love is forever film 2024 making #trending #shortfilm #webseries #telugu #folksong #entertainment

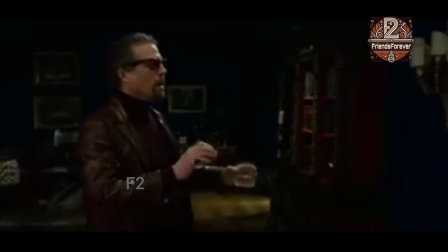0:18 RAW camera.
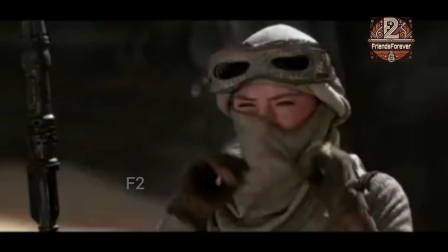0:22 Films are made up of sequences. Sequences are made of scenes.
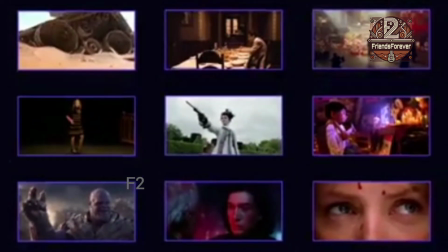0:27 And scenes are made up of shots. In the previous episodes of the shot list, we broke down the various shot sizes,
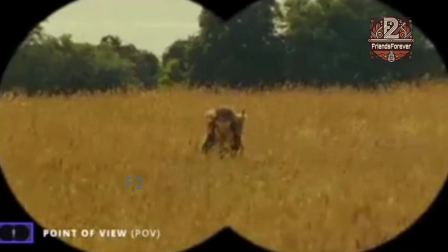0:37 framing options, and camera angles at a filmmaker's disposal.
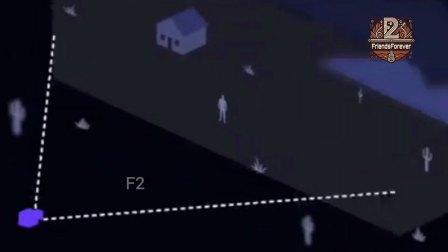0:44 Now we turn our attention to the matter of focal length.
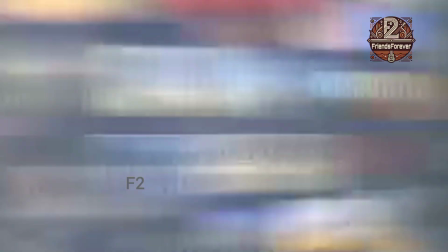0:52 This is episode 4 of the shot list.
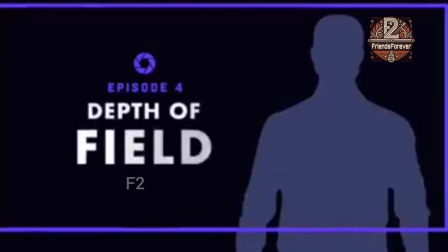1:00 Depth of field.
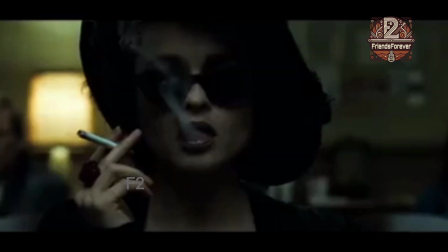1:05 Good filmmakers understand that depth of field is a spectrum that can be fine-tuned to best serve the narrative.
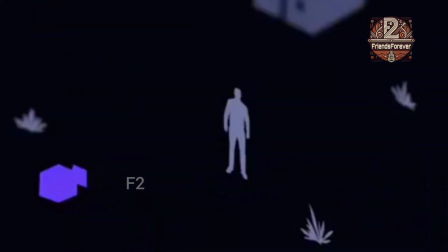1:12 When we say depth of field, we're referring to an area of the shot that's in focus.
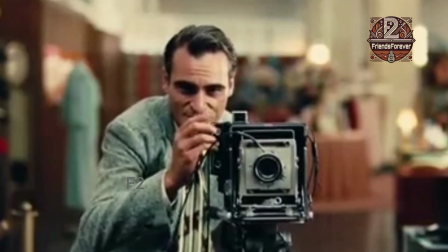1:18 Whether it's deep focus, shallow focus, soft focus, a rack focus,
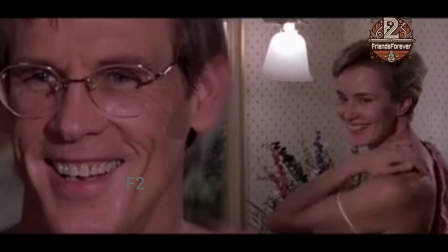1:27 a split diopter shot, or a shot with a tilt-shift lens.
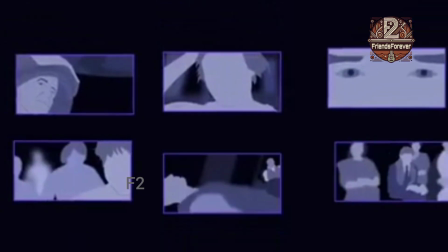1:32 In this video, we'll be examining 6 different types of camera focus.
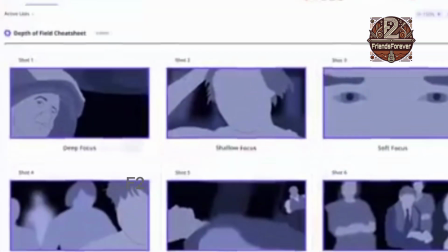1:37 As we progress, we'll be filling out a shot list using Studio Binder that you can download.
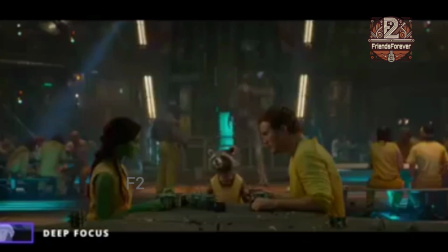1:43 Background. Shots with deep focus can offer more visual information to the viewer.
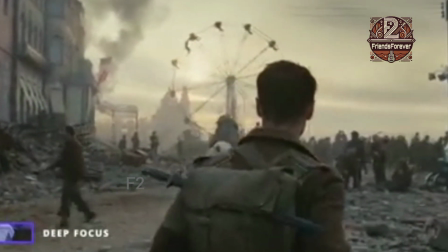1:53 This allows the viewer's eyes to explore at their own pace and allows dynamic action to play out on multiple planes.
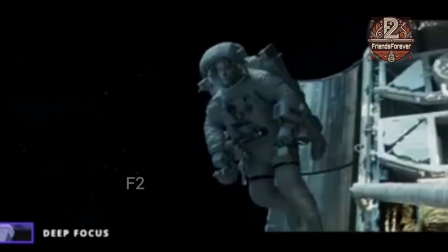2:05 Am I a go to assist Dr. Stone in removing the panel? Assistance appreciated.
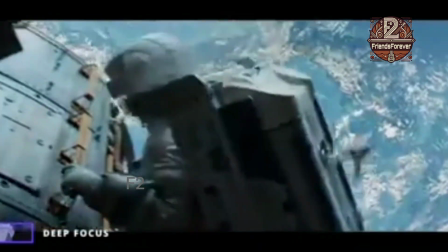2:10 Permission granted.
The stunning opening sequence of Gravity utilizes extreme deep focus.
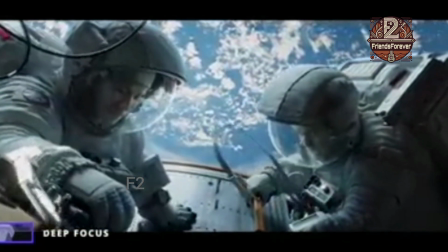2:18 The depth of field stretches all the way from our astronauts to Earth's atmosphere.
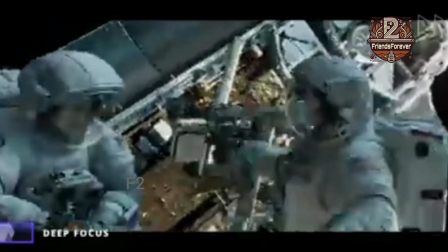2:25 This is a single 17-minute take.
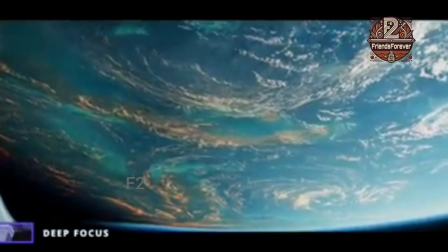2:29 Gorgeous though this shot is, there's another reason why deep focus works so well here.
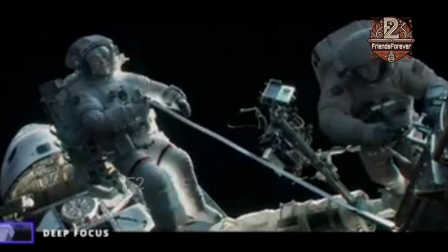2:36 Explorer, this is Houston. Go ahead, Houston. Mission abort. Repeat. Mission abort.
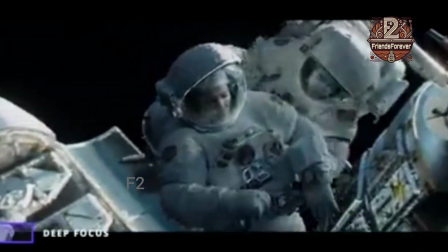2:41 As chaos erupts, Unstrap.
Look, we need to get the hell out of here. our deep depth of field allows the actions to stay in full view.
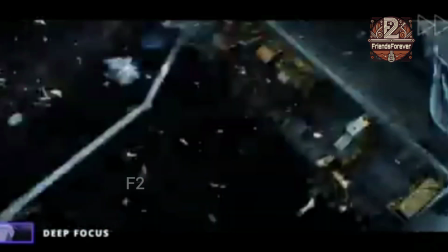2:50 Down. Houston, this Man is down. Copy.
With everything in focus, it is our own eyes that do the editing.
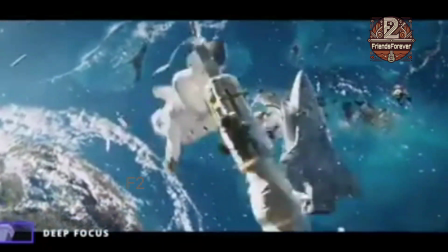2:57 Astronaut is off structure. Dr. Stone is off structure.
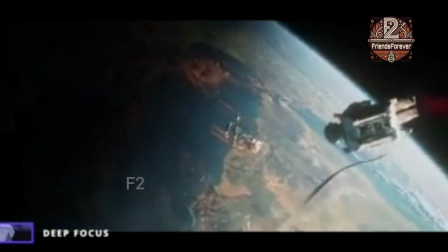3:02 Deep focus is a great way to ensure that each element of your frame is equally clear.
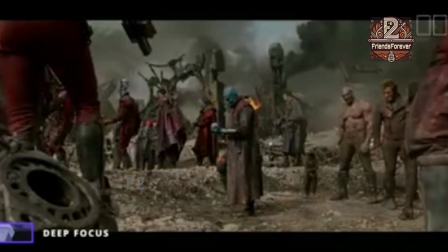3:08 Or when you want to create layered images with action in the foreground, middle ground, and background.
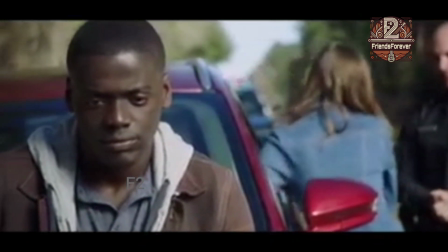3:17 But what if you want the audience to pay attention to something in particular? Use a shallow focus.
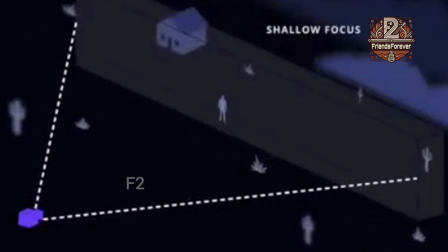3:27 Shallow focus renders a portion of the frame in sharp detail, while leaving the rest of the image soft.
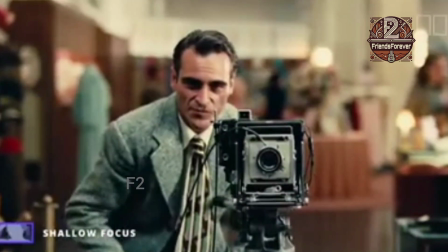3:35 This is called the plane of focus. The soft, out-of-focus portions of the shot can be the background,
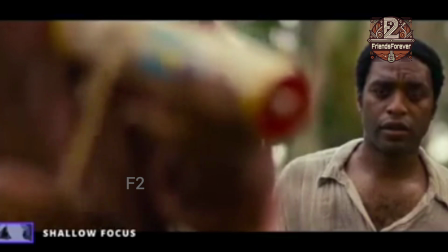3:44 the foreground, or both. There are many uses for shallow depth of field.
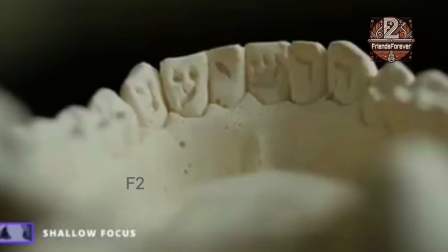3:52 For a romantic effect, imbue an element with meaning, or to isolate a subject.
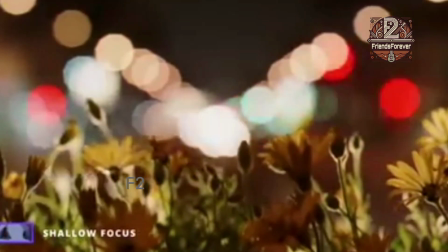4:01 Shallow depth of field can also be used to create the bokeh effect, where out-of-focus points of light blur like this.
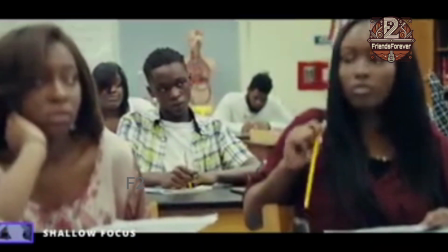4:11 Most shots use some degree of shallow focus, and it is useful for guiding the audience's attention, or to suggest a character's emotional state.
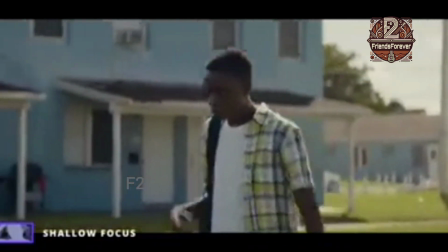4:28 Consider this scene from Moonlight. Chiron is confronted by his mother.
Sharon!
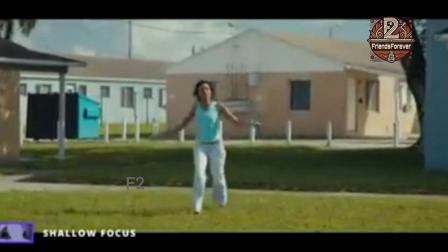4:34 Hey! Hey, Ma. Baby! Where'd you go last night?
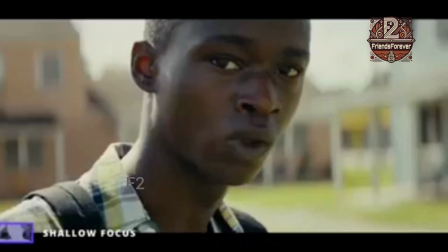4:41 Why? Well, I'm your mama, ain't I?
Their relationship is complicated, to say the least.
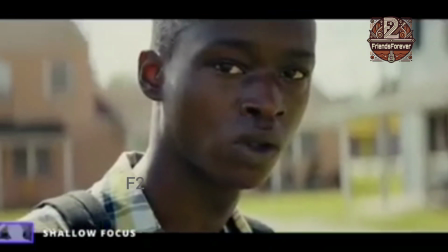4:49 Don't look at me! You had me worried about you.
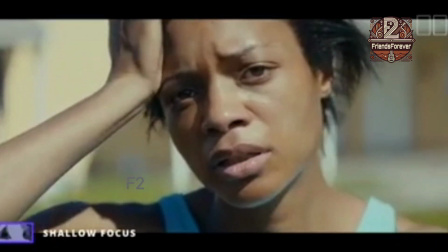4:54 Paula's addiction makes her emotionally manipulative. The extreme shallow focus, paired with POV framing, is a clear presentation of her influence over him.
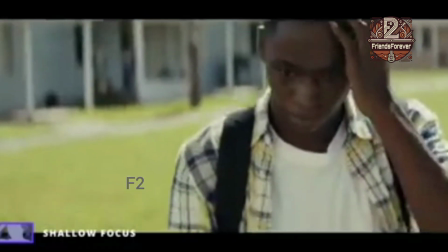5:06 Mama locked herself out the door, yeah? Can you come let her in? Come on, baby.
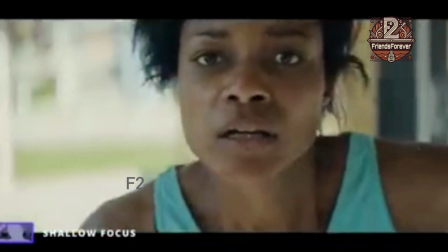5:12 Let me in, baby. Baby, come on.
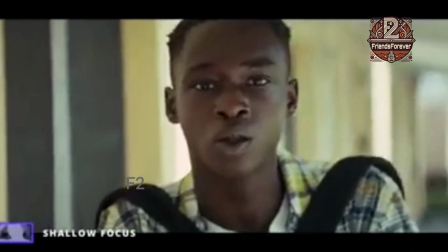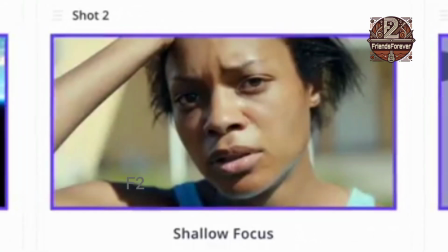5:20 Use shallow depth of field when you want to emphasize something, but don't overdo it.
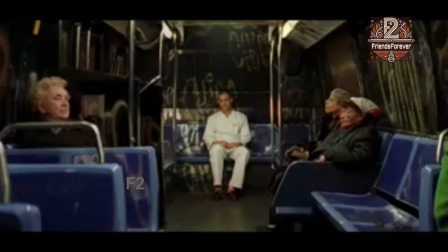5:24 Save it for when it really matters. While deep focus keeps everything in focus,
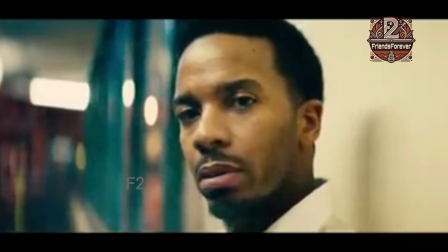5:33 and shallow focus keeps something in focus, our next technique keeps nothing in focus.
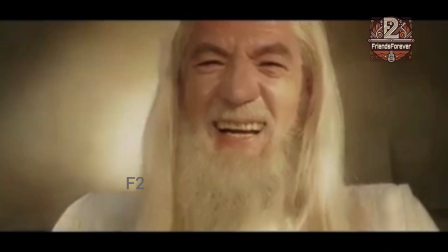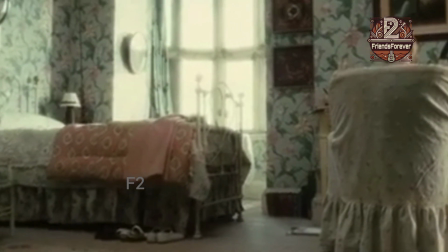5:49 Soft focus. Soft focus refers to a shot where no portion of the frame is 100% sharp.
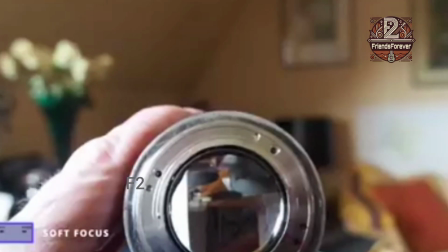6:00 Soft focus is achieved by either imperfections built into the lens or with diffusion filters.
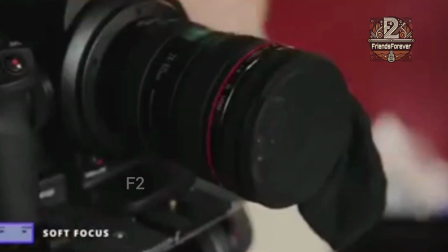6:07 In some cases, stretching a silk stocking across the lens or smearing the lens with Vaseline will do the trick.
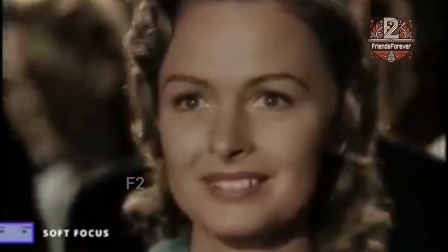6:16 In the past, soft focus was often used to heighten the beauty of female stars.
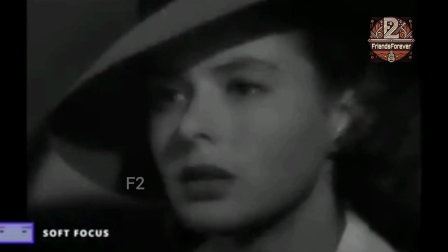6:21 Like Ingrid here.
Is looking at you, kid.
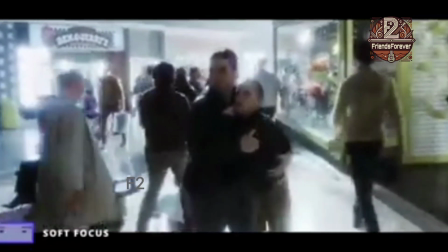6:28 While that particular usage is rare these days,
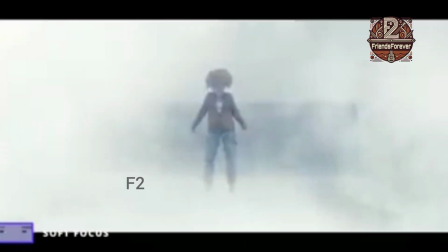6:32 soft focus is still sometimes used to lend atmosphere to dream sequences,
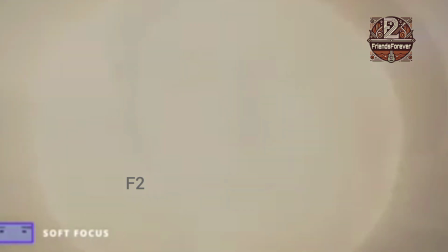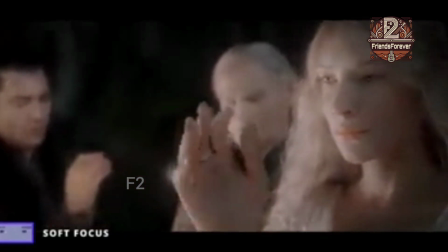6:43 flashbacks, or sometimes an entire film.
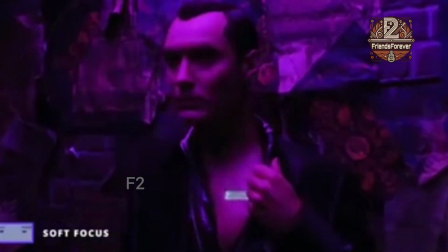6:47 AI, artificial intelligence, makes use of soft focus from start to finish.
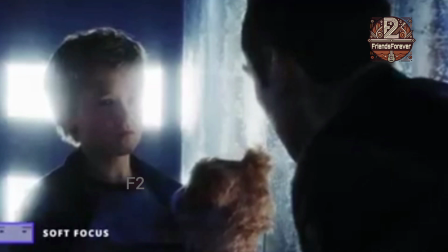6:56 You were designed and built specific like the rest of us. They made us too smart, too quick, and too many.
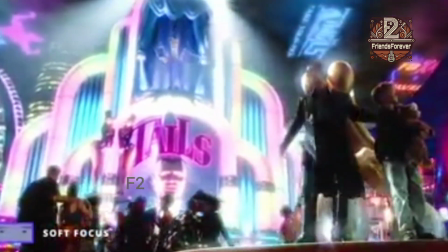7:06 AI blends science fiction and dreamy storybook elements.
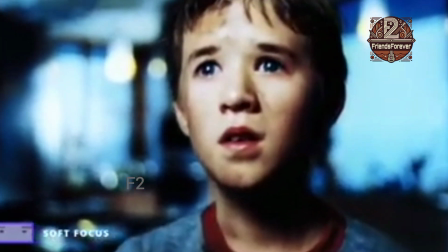7:11 The soft focus and heavy bloom are integral elements of the film's visual style,
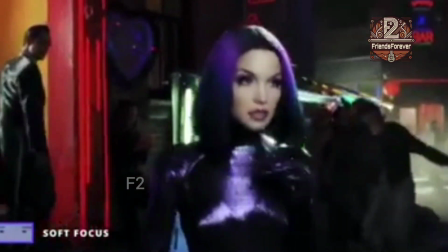7:18 suggesting a surreal, dreamlike landscape. When done with purpose, soft focus can be a bold, stylistic choice.
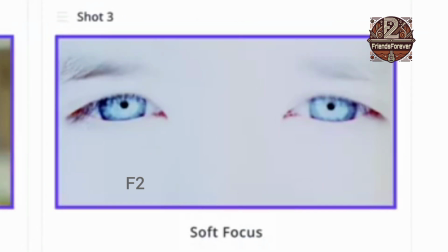7:29 Moving on, a technique that changes its focus within the shot.
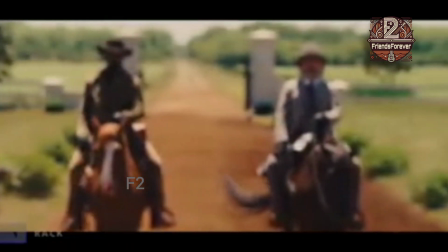7:34 The rack focus. Unlike the previous types of focus, rack focus is not an adjective, it's a verb.
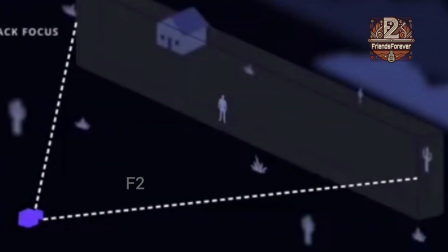7:43 Racking focus is the art of transitioning a shallow depth of field between different points of focus within a shot.
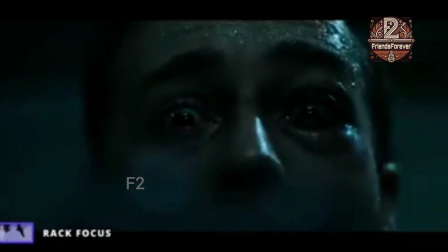7:54 Some rack focuses are big and eye-catching, while others are far more subtle and fly under the radar.
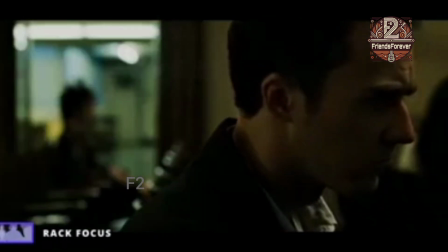8:02 Racking focus directs the audience's attention with pinpoint precision.
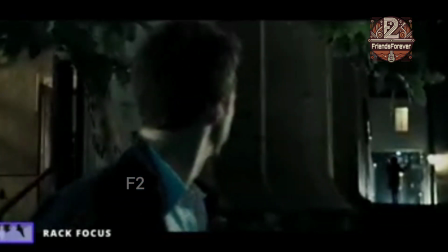8:06 It also allows the entire sequence to play out in a single shot without the need for extra coverage.
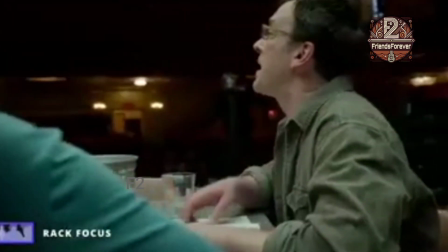8:15 Complex tracking shots require constant, precise focus racking, Sorry,
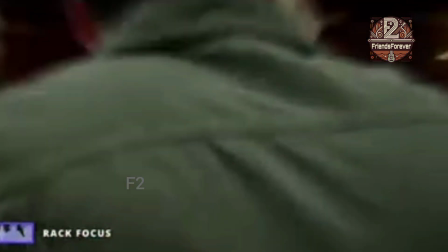8:19 I'm late. which is executed by a focus puller using a follow focus.
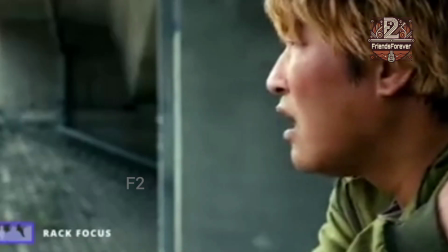8:28 Bong Joon-ho's monster movie, The Host, contains a number of impressively coordinated rack focuses.